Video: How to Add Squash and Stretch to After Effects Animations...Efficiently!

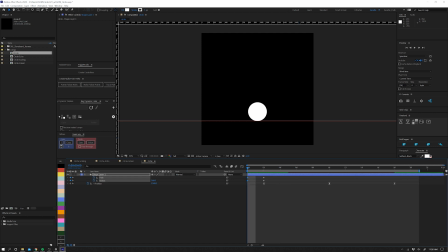492s
And as we fly back up into the air, all I have to do is take these keyframes from the very beginning, and I'm just gonna copy and paste them into place. So we get this right back up, nice sense of weight.
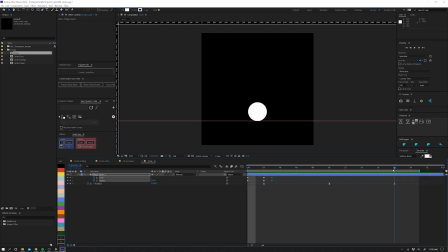507s
The other thing is, now that we come back towards the ground, we also want to feel that squash and stretch. We want it to feel like it's made contact. So I'm going to do the exact same thing. I'm going to grab, set these keyframes because I know I want it to be a perfect circle.
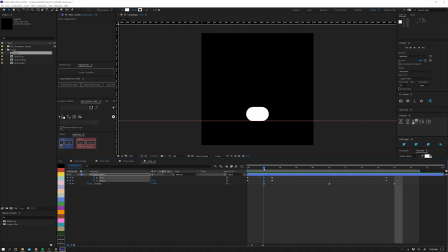520s
And once it hits, I'm going to grab my squashed point right here. I'm going to copy and paste those. I'm going to move forward just a couple frames. And these are just rough keyframes right now. I may end up moving them along. It's just to give me a sense of, hey, is things working?
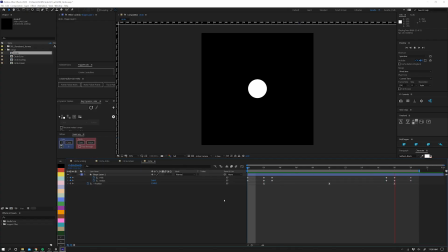540s
So we're now out the gate, we're looking at this, and this already starts to feel much better. We get a nice squash and stretch. We feel like the shape's actually deforming. Let's have a little bit of fun. Now we want to do some smears. We want to add that little bit of, you know, motion blur.
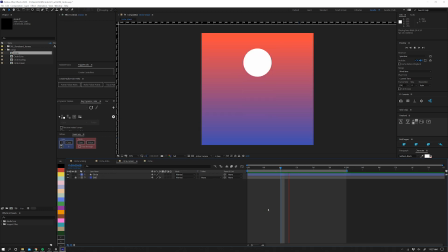555s
And if we look at our example, it's just a quick little snap. You don't want a smear to last more than two frames. So here's what I want to point out. I love echo.
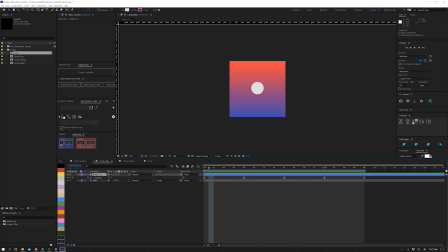567s
Echo works amazing for a lot of types of movement that you can get. In a case of a ball bouncer, when an object follows the same path that it's traveling, it can break a lot. So I'm going to show you this like it's a poor, stupid infomercial where somebody can't pour a cup of water without using this product that they're trying to sell you.
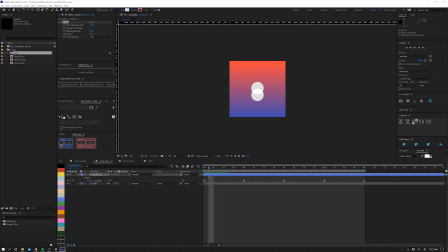585s
But if we move forward, you can see what echo does is it starts to repeat that shape and it looks at the time in seconds. So if I go -1, it will be 1 second before echo kicks in. We need that to be far less than that.
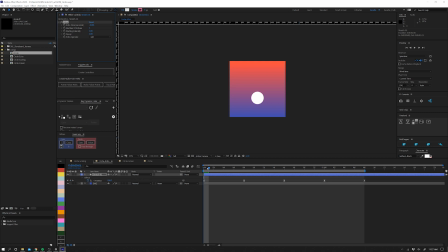599s
So we'll go negative 0.001. As we start to go, we can't see much, so we'll move the number of echoes up. Now we're starting to get a little bit of that smear, which looks really good, except for as it starts to follow the same path.
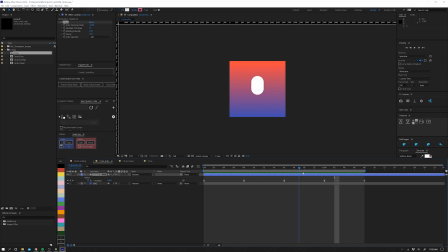615s
You'll see we go down, we hit the ground, and as it's flying back up, the object never followed it all the way to the ground. I mean, technically it did. If we go in and we start doing decay and intensities, we can see that, but it just becomes a lot of you're messing with the program now.
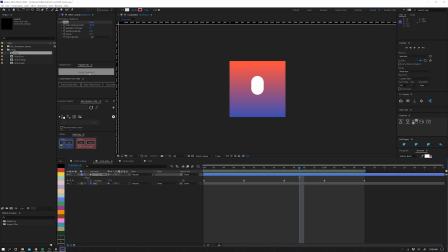631s
You're not allowed to just be creative. You're fighting tools, and that's never a good way to work.
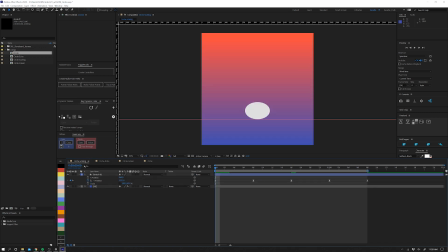636s
The other reason why I like doing this with a square is, let's just say you like doing scale and you're like, cool, Steve, I'm just going to do scale. And I'm like, all right, I got it. If I go in here and I twirl this option down, I go into contents, ellipse,
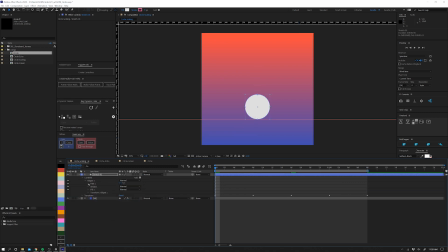652s
and I right click and I convert that to a Bezier path so I actually can mess with the handles. As I move forward and I want to squash, or if I want to stretch this, start to pull this out, you're going to see you're getting like kind of a weird taper, and it may work for what you're looking for. I personally don't tend to go that route because now I have 4 points.
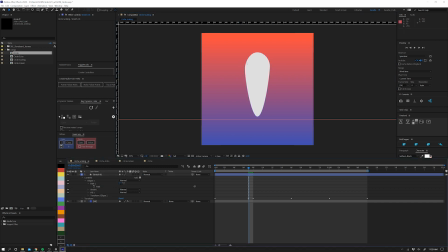672s
I have a lot of handles. And if I'm even like the slightest bit off on anything, you're going to start getting really weird and organic sloppy shapes. In my opinion, just not a clean way to work. So let's undo all of that. Let's go back into our circle.
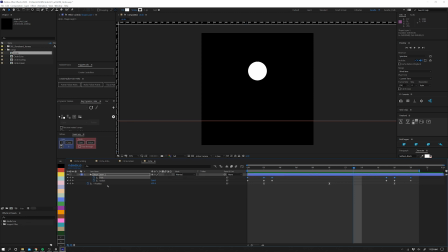686s
And now we have this thing set up with a square. So we're going to have 90 degree edges. It's much easier to adjust a shape like this. So we want that smear to be at our fastest point. So it looks like we go the quickest in between frame 3 and 4.
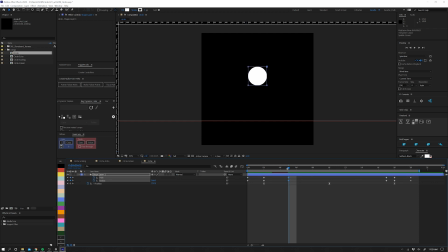703s
And at 5, we start to slow down. So what I'm going to do is I'm just going to try to copy and paste some keyframes. So it's essentially the same thing all the way up. This is more of a cell animation approach where you're forcing it to do what you want it to. And I'm just going to grab this path. I'm going to look at the frame before. We're at the ground.
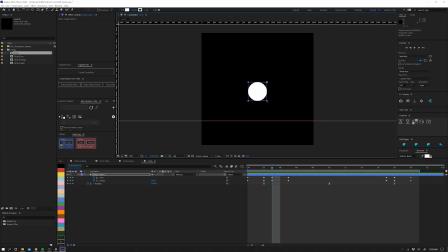722s
Let's go to this frame. Let's grab these key or these points. Let's pull it down. And let's say it got stuck to the ground for a frame. On the second one, we're going to move forward.
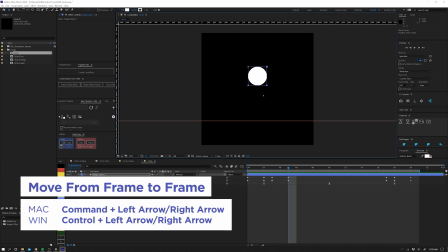732s
I just hit control right arrow to go frame by frame, or left arrow.
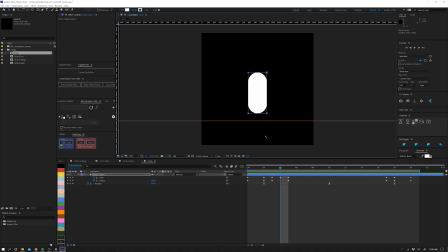737s
We can even pull that down just a little bit further so it's more of a abrupt snap.